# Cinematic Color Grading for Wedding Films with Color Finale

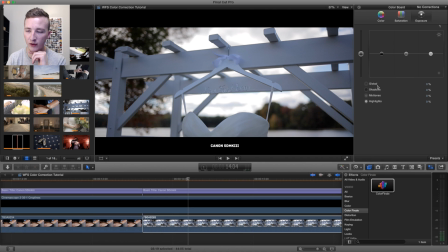I want to switch back and forth because some people don't have Final Cut color finale. So I'm going to change the exposure, and I want it to I want a little bit more brightness.
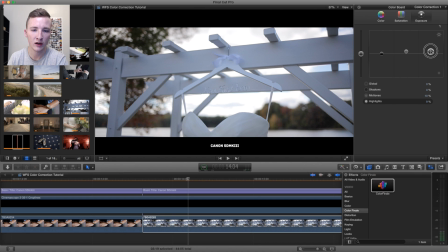So it's almost like we're just going to raise the exposure because it seems like it was a bit dark on purpose though, because the background is blown out. And then the color we're going to warm up quite a bit. So we don't want the color to change too much in the highlights,
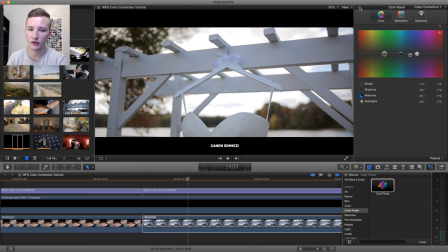but just that little adjustment right there is going to make a huge difference.
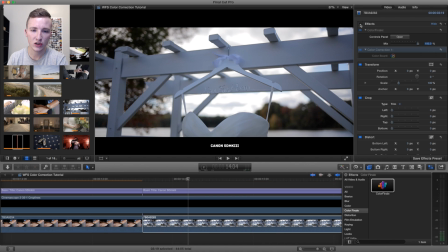So let's show before and after.
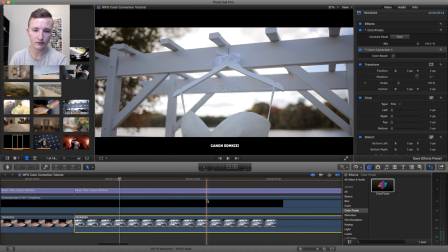That's so much better to me, and this is more color correction versus grading.
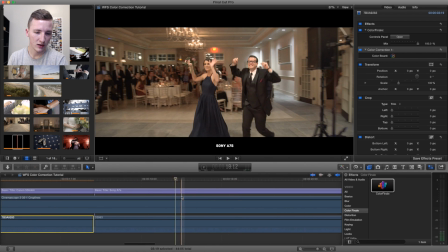I'm not really putting LUTs on that. So this is nighttime reception stuff.
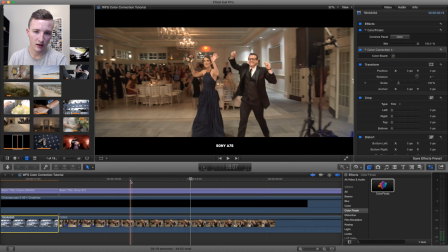So this is people entering let's find a good point where it's in focus and not motion blurred.
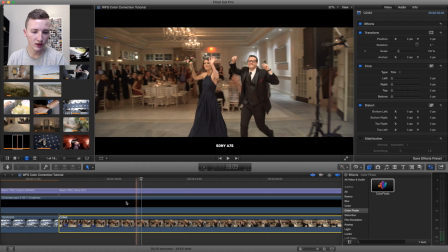Okay, so let's just see. This is A7S. Let's see what Final Cut wants to do. So Final Cut blues it up a little bit. I actually kind of like that look. I think that makes sense, but we need to change the contrast a little bit.
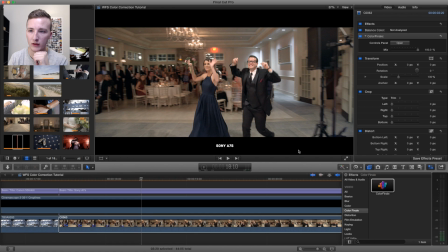I want to crush the blacks a little bit.
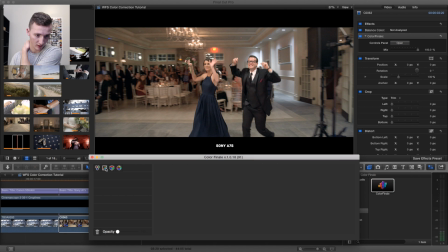So I'm going to open color finale. We're going to check out the curves. So what I can do is just change the global everything a little darker right there.
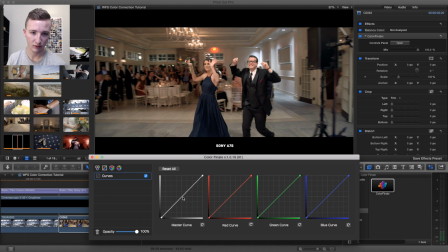So that adds just a tiny bit. That's all we need. I don't really want to do too much, especially with indoor footage.
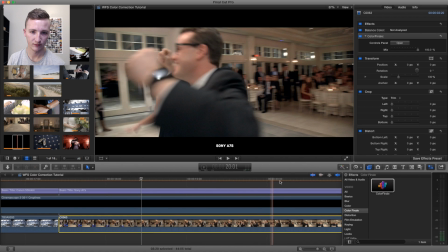There's not much to do. Honestly, it's just small adjustments.
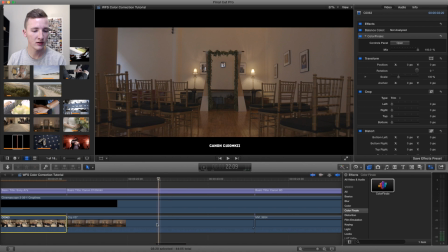A lot of people use the color vectors and stuff to scientifically check out, but it's really just whatever feels right. So this is an interior with the C100. A slider shot that just pushes in, and it seems like it's flat.
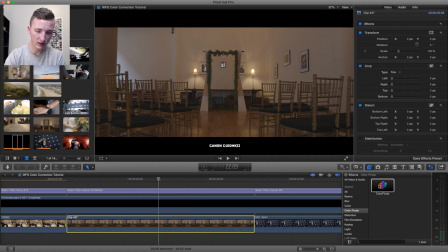It looks good, but it's pretty dark. So I just want to see so Final Cut thinks it should be blue. I really like the warmth of this shot.
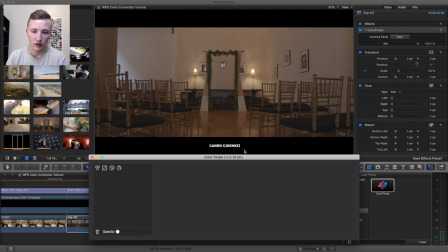So what we're going to do is apply a LUT for this one, and it's going to be trimmed down quite a bit.
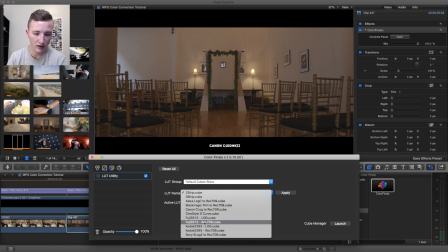So let's go with the Codec 709.
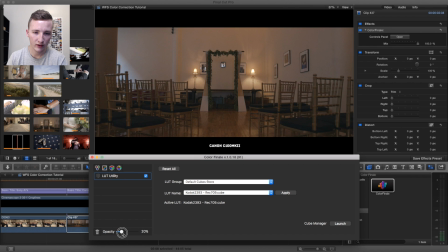So that's really, really, really drastic. So what I'm going to do is just add a tiny bit, so like 20%. That's all I want to do. And then for the color wheels, we're going to bring the mids up quite a bit and the highlights a lot,
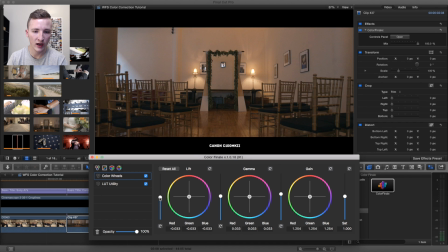and the darks dark a little bit, just to add that contrast. And I like my images to look like what they actually look like there. So some might say that this is a little dark. I'm even going to bring the darks down a little bit, shadows. I think that's good just because it's natural.
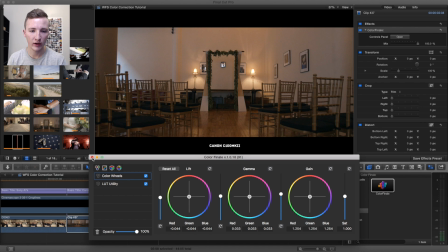You know, I added a little bit of Kodak LUT, but I think that looks much better.
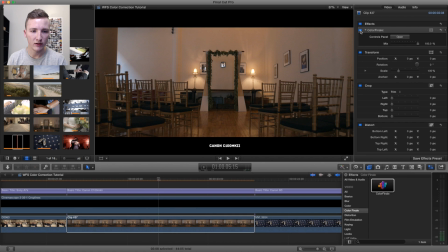It's very warm, but it's pretty good. I love the C100 footage. It's very easy to grade.
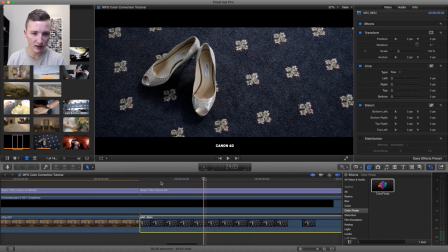So this is 6D. You can kind of tell the moire a little bit as you move the clip.
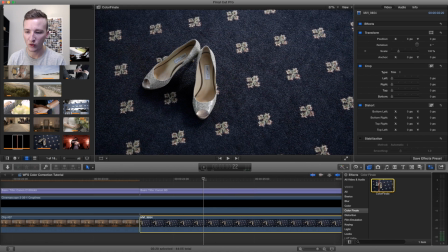You can tell it doesn't handle these patterns quite well. Let's just see what I shot.
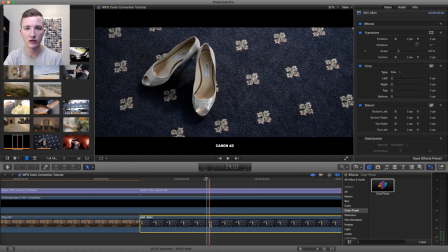This pretty standard. You know, my saturation, my picture profile for the camera was pretty close to standard. So Final Cut wants to make it this weird green color. So I'm going to open color board,
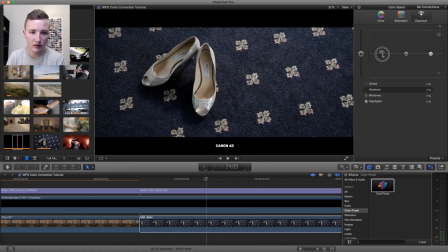and I want this to be just a tiny bit darker. And then I want, because it's a detail shot, I want a lot of contrast here. And color wise, let's warm it up just a tiny bit.
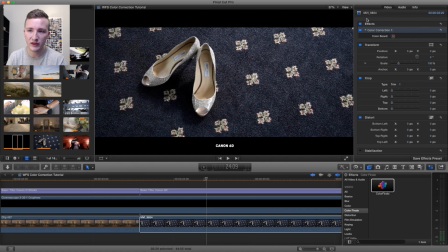This doesn't need that much at all, but these slight adjustments really do make a difference. Off, on, off, on.